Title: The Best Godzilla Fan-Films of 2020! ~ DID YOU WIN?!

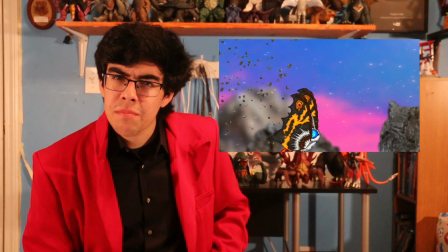[7:23]
I've never seen a submission like this,
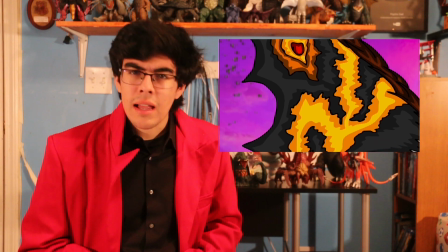[7:25]
the sort of animation this person was able to do. but I will admit I liked it I liked it a lot especially this shot of Gigan falling this looks
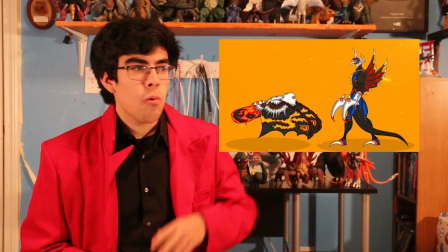[7:34]
great it's got a style to it that's what I like about this is that away from figures away from SFMs this person did animation and they got us they
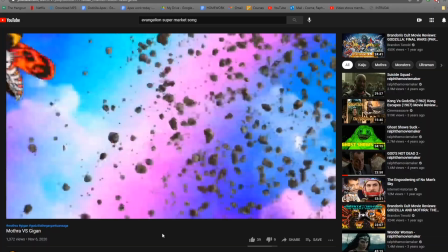[7:43]
got a style and I really appreciate that I don't understand why people took this so seriously you haven't seen mantra with a face you
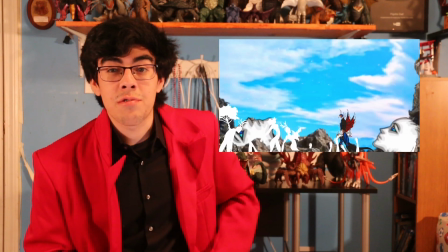[7:52]
gotta be kidding me I will admit I don't know if it was in your attention a lot but I laughed a during this one and that shouldn't be a bad thing and
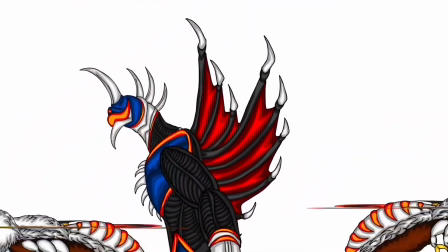[8:03]
it seems like from this fall Gigan was sent to just some new hellish dimension where mantra has a face and then
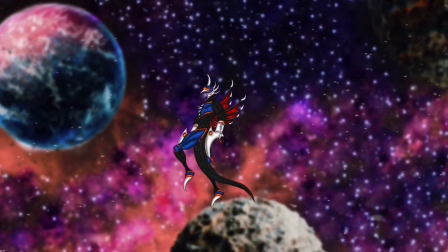[8:10]
she gets punched by the master hand but that is why studio resurgence you did a damn
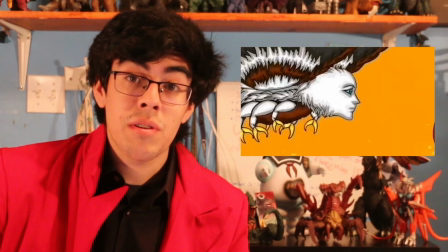[8:17]
good job of this animation and I don't want to see that face in my dream so screw you.
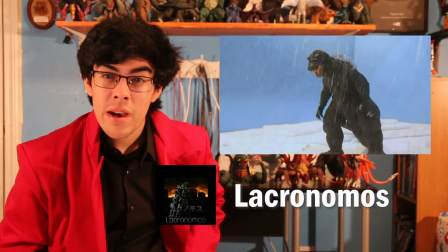[8:24]
Lacronimus for Rise of Godzilla.
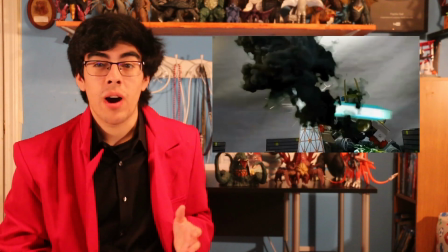[8:27]
Beyond Beyond the good sets, beyond the good action, there is one specific reason why this film is number three, and that is the final scene with Godzilla.
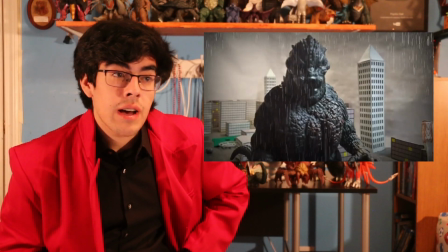[8:39]
It tells a story there, Godzilla grows angry,
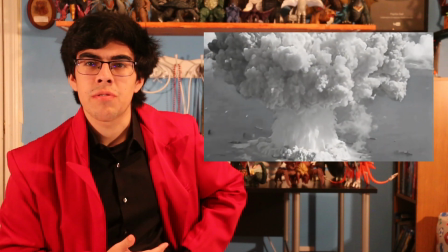[8:42]
and with the editing you keep flipping back to old footage of what I assume is the bomb of Bikini Atoll,
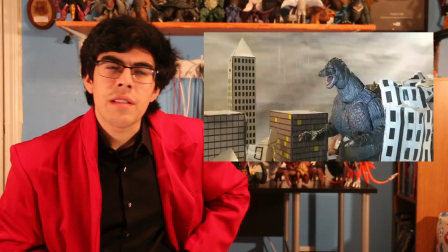[8:49]
and from there on Godzilla releases this rage,
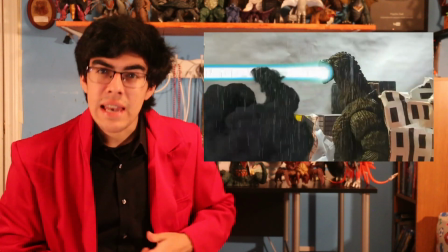[8:52]
like it remembers, it remembers why it's doing this and why it needs to do this and I think with what I hope that is what
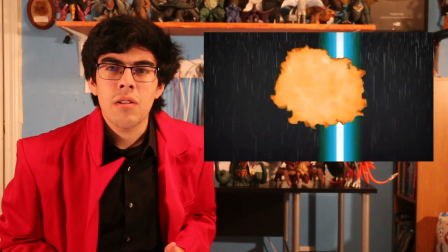[9:00]
you're saying or maybe I interpret it differently no matter what you're attempting to tell something here and it gives character to Godzilla and that is what I really
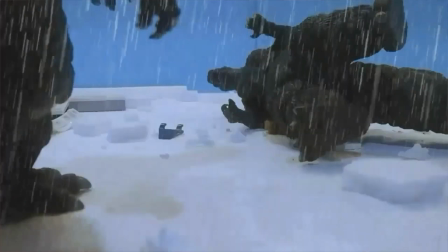[9:08]
appreciate. It gave character to the monsters with simple editing of drawing you know stock footage of you know the atomic bombs.
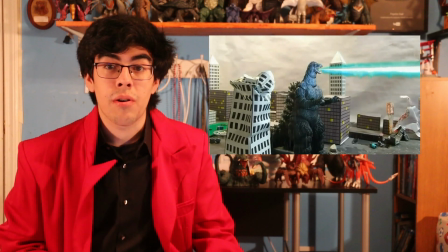[9:16]
You don't shy away from the gore I love that part where GMK's head got ripped off that was pretty great.
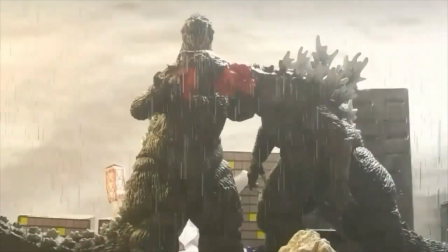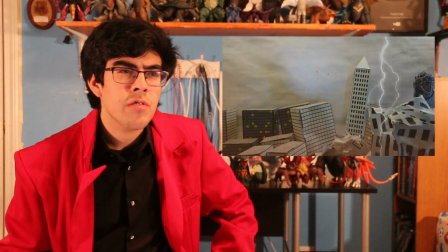[9:27]
and that's the thing people keep forgetting sometimes is sometimes you don't need humans
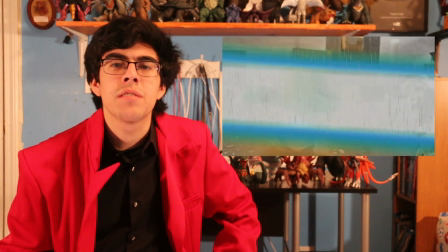[9:32]
to tell you know to give Godzilla character it could be just
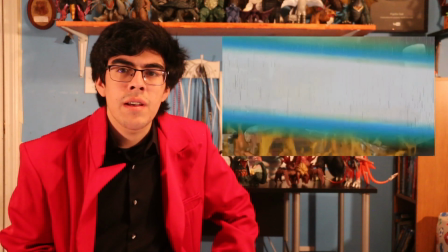[9:37]
a monster sitting there when simple editing like this you're giving something to Godzilla you're
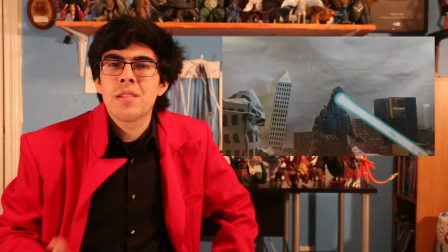[9:42]
giving something behind this big monster just destroying stuff you're giving a meaning behind
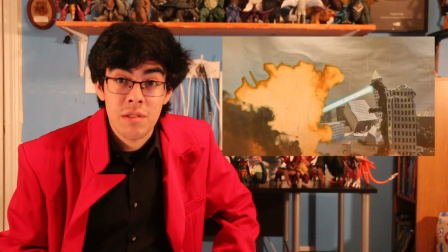[9:48]
it and I think that's what we're missing these days and I hope some of you guys can take notes from this and for criticisms, I guess biggest things are, you know, getting better effects.
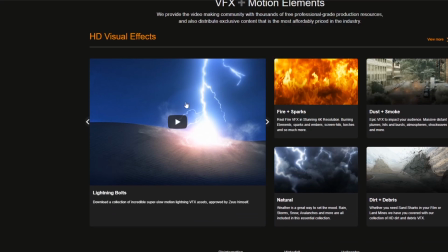[9:57]
I suggest Footage Crate. They got a wide variety of great stuff. If you make an account, not a pro account, I don't know what it is.
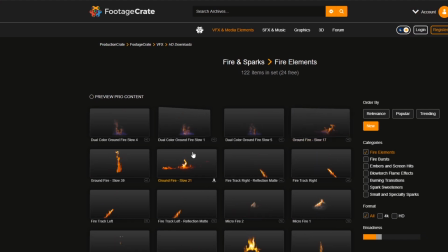[10:05]
You can get about five effects a day or something like that. And they got some pretty good stuff. So I recommend you go there for effects next time, Laquanus. Number two actually goes to a buddy of mine, Camster Rook for Godzilla Hours of Fallout.
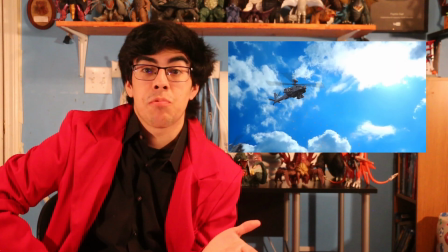[10:18]
What I like about this one is it's just steady decline that's what it is it's just military using their resources and it gets worse the
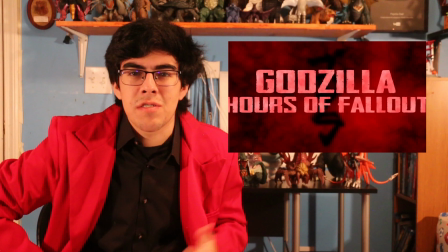[10:27]
situation gets worse there's no salvation there's no some mechagodzilla saving the day i gotta really give it to cam for the visual effects for this movie i think
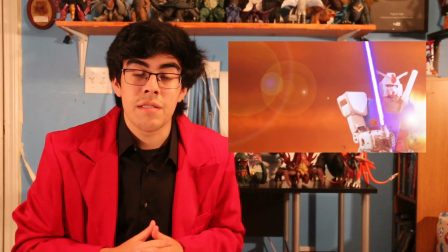[10:36]
that's where he should really put his mind on for the future you know i think i could see definitely talent growing there for christ this kid is like five
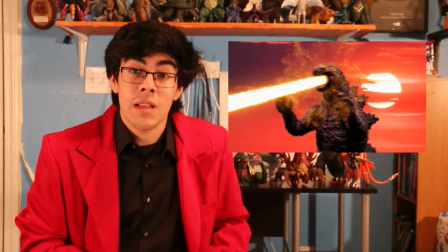[10:43]
and he's already moving up there than you most people I know for that age five and I think what he's also good at is
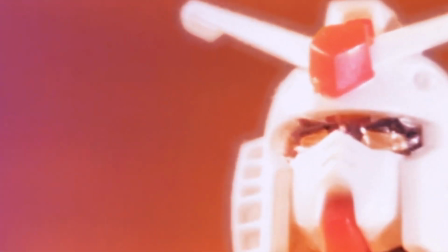[10:51]
the subversion of expectation you see Gundam this is one of their last resorts and you expect there to be this big
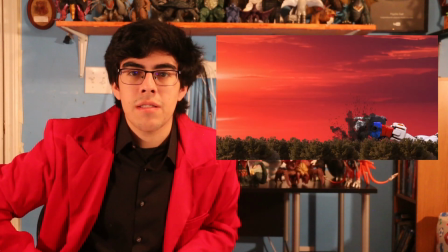[10:57]
monster battle but no Godzilla just shoots and kills it right there and then I
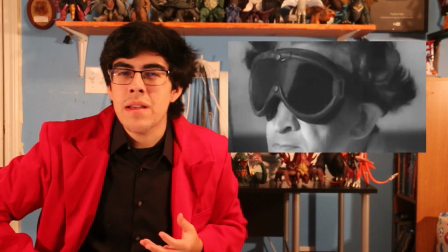[11:09]
like that because you made me think oh you had me camster and now you're gonna throw in this monster battle that
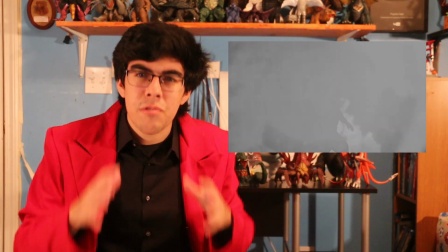[11:15]
totally goes against the tone you've added up throughout this movie it did It did not do that.